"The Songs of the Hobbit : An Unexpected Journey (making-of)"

It really sums up the atmosphere of what's about to happen and where we're going to go on our journey.
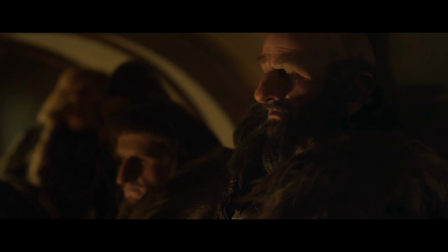The trees like torches blazed with light.
And then I guess it made sense that that song would become the theme of their quest.
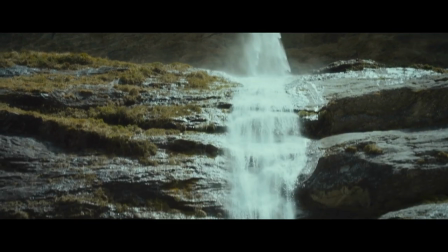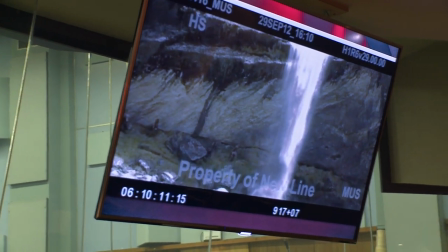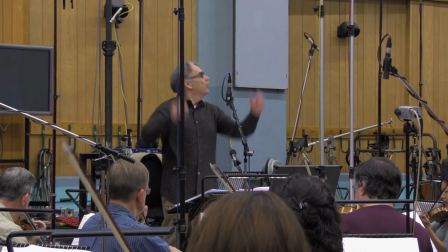You actually get a lot of the Misty Mountains song in Howard Shore's score to the film.
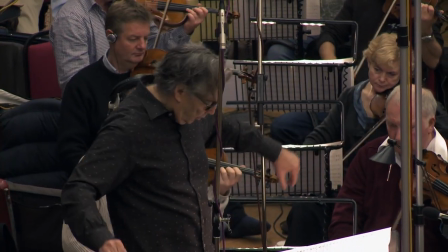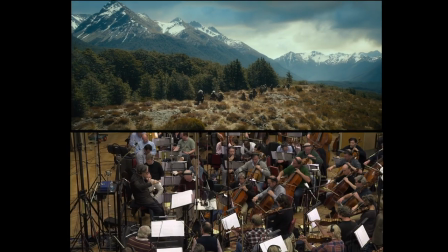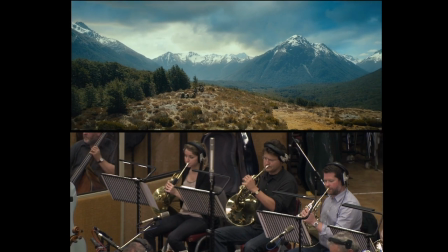And I like the fact that the score shows you these variations on that theme and gives you
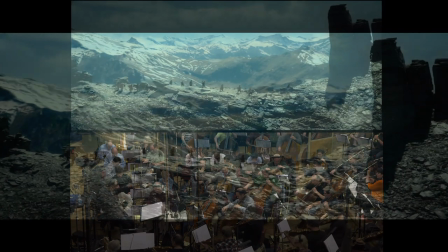the sense that maybe what we hear in Bag End isn't the only way this song is ever sung.
Far over Misty Mountains cold, to dungeons deep and caverns old.
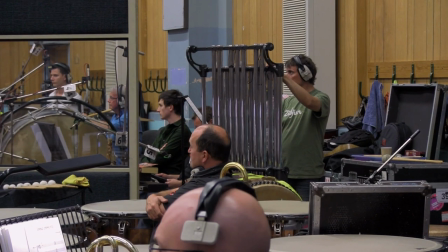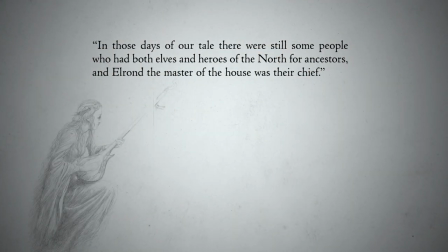In those days of our tale, there were still some people who had both elves and heroes of the North for ancestors,
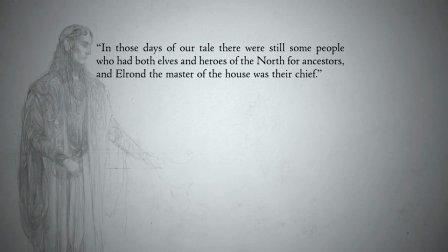and Elrond, the master of the house, was their chief.
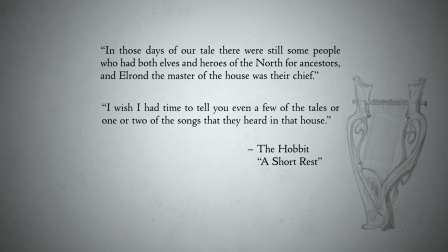I wish I had time to tell you even a few of the tales or one or two of the songs that they heard in that house.
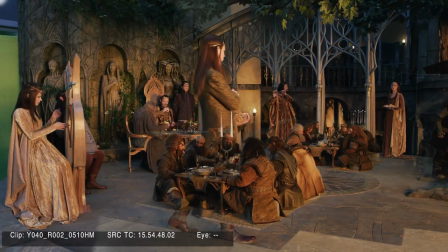Change the tune, why don't you? I feel like I'm at a funeral.
Beaufort's song at Rivendell is there for a purpose in the story.
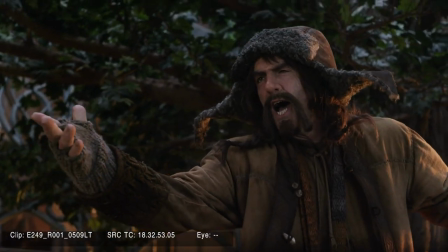There's an
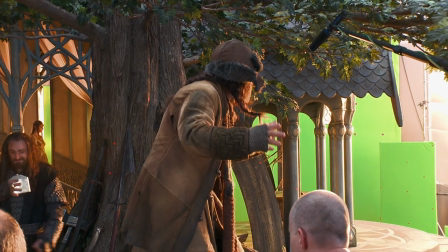and there's an inn, there's a merry old inn beneath an old grey hill.
We wanted something that was an opportunity for the dwarves to really thumb their nose at the elves, you know, to be disrespectful.
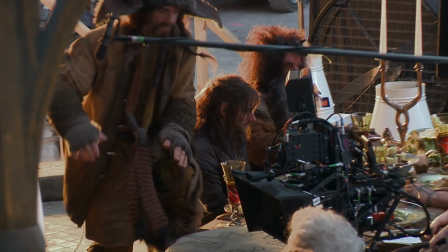And having one of the dwarves jump up on the sacred plinth,
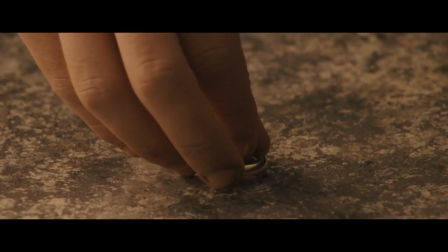which is the same plinth that the One Ring is put on later on in The Lord of the Rings, and starts singing a pub song.
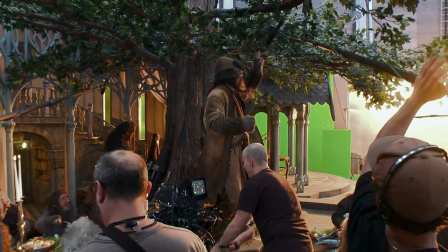The man in the moon himself came down one night to drink his fill.
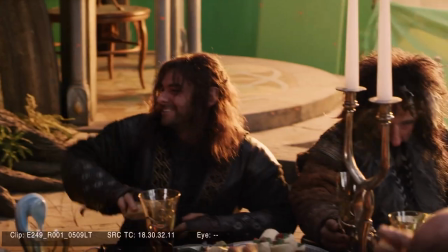We just thought that's a great, you know, device to show how the dwarves don't really have any respect whatsoever for the elves.
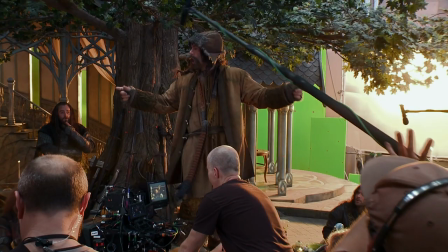So we then thought, OK, what can he sing? And it was a bit naughty of us.
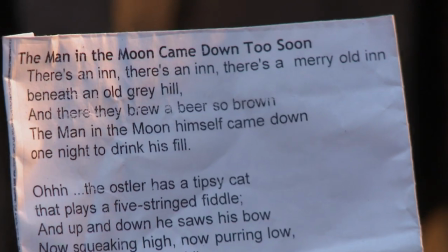What we ended up doing was taking a song that Frodo sings when he's in The Prancing Pony.
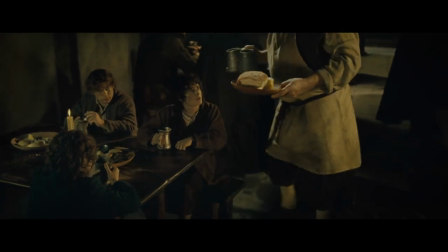And we never got to use it in The Lord of the Rings. For a moment, Frodo stood gaping,
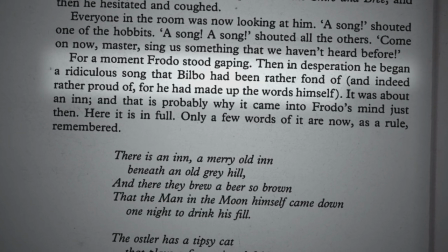Then, in desperation, he began a ridiculous song that Bilbo had been rather fond of, and indeed rather proud of, for he had made up the words himself.
Tolkien was very interested in how songs and stories survived and how they might have been in previous cultures.
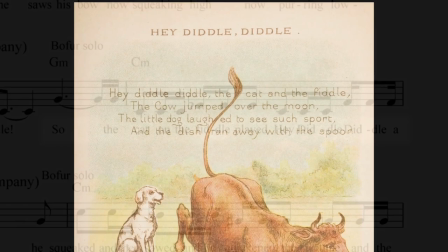So The Man in the Moon is Tolkien's prehistory of the Hey Diddle Diddle nursery rhyme.
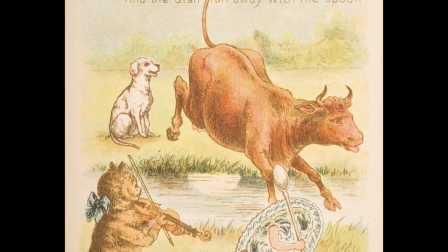So the cat on the fiddle played Hey Diddle Diddle, a chick that had waked the dead.
It gives you a sense that maybe there's a link between modern day real world and the history of Middle Earth.
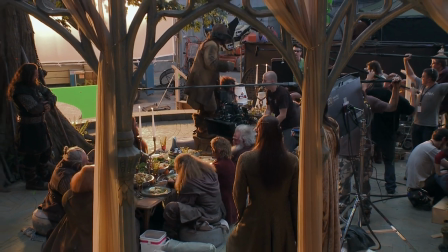It's interesting that in this particular version of The Hobbit, we have Beaufort, the dwarf,
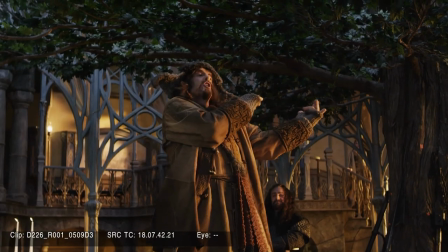singing it on a table similar to Frodo in The Lord of the Rings. And I prang alone.
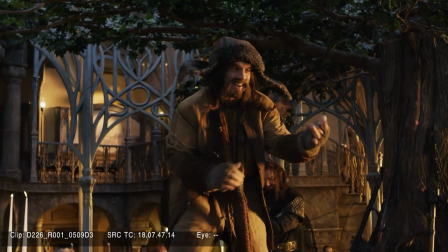And I saw him in the middle.
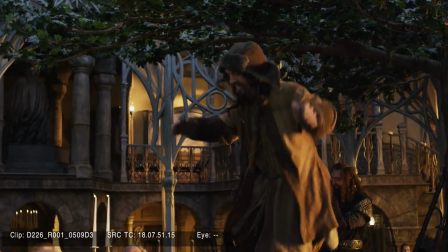So either Bilbo learnt it off Beaufort, or Bilbo had written it on the journey to Rivendell and taught it to Beaufort.
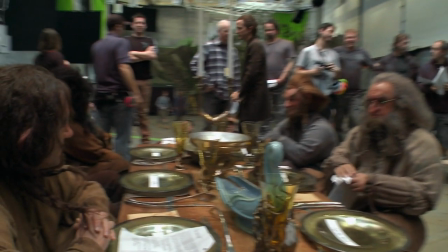You decide.
Lovely. So you're going to be chorus master? Well, yeah.
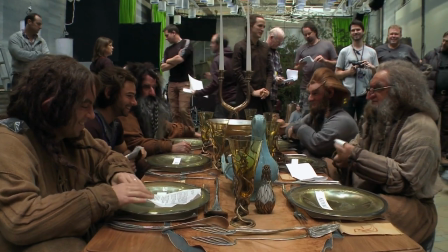It's good because he knows the words really well. Jimmy came up with that tune himself. He did it all himself. Fran invited Jimmy to come over to our house and to work up a tune.